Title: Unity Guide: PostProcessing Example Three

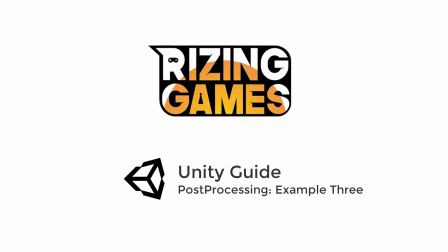In this example, we're going to go for a more filmic and cinematic effect on our scene.
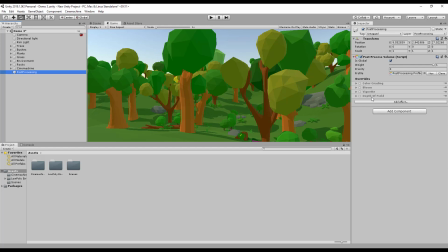You can see just 4 effects used, the most impactful of which is the color grading.
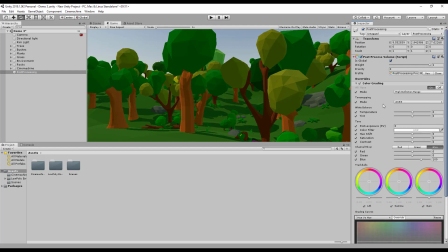Here we have changed our tone mapping to aces for that cinematic effect, and this has quite an impact on the scene. We've added in bloom to increase the vibrancy of lights in the scene,
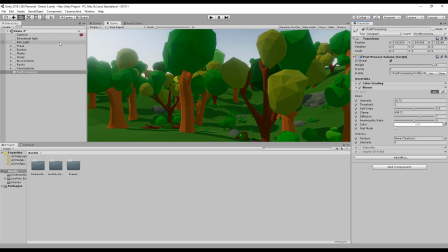so this is picking up our directional light and our rim light to create this light halo effect. We've increased the intensity here to try and create that.
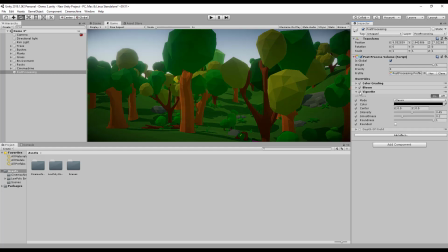The vignette, again, bit dark around the edges to close in our viewer's perspective. And last but not least, our depth of field to bring the focus in to what's important in the scene.
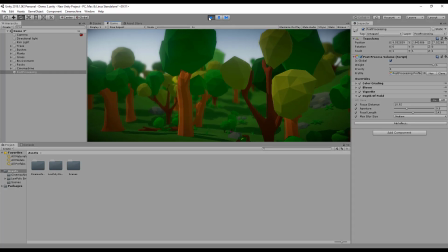A quick fly through in the level shows us the effect this can have when in motion.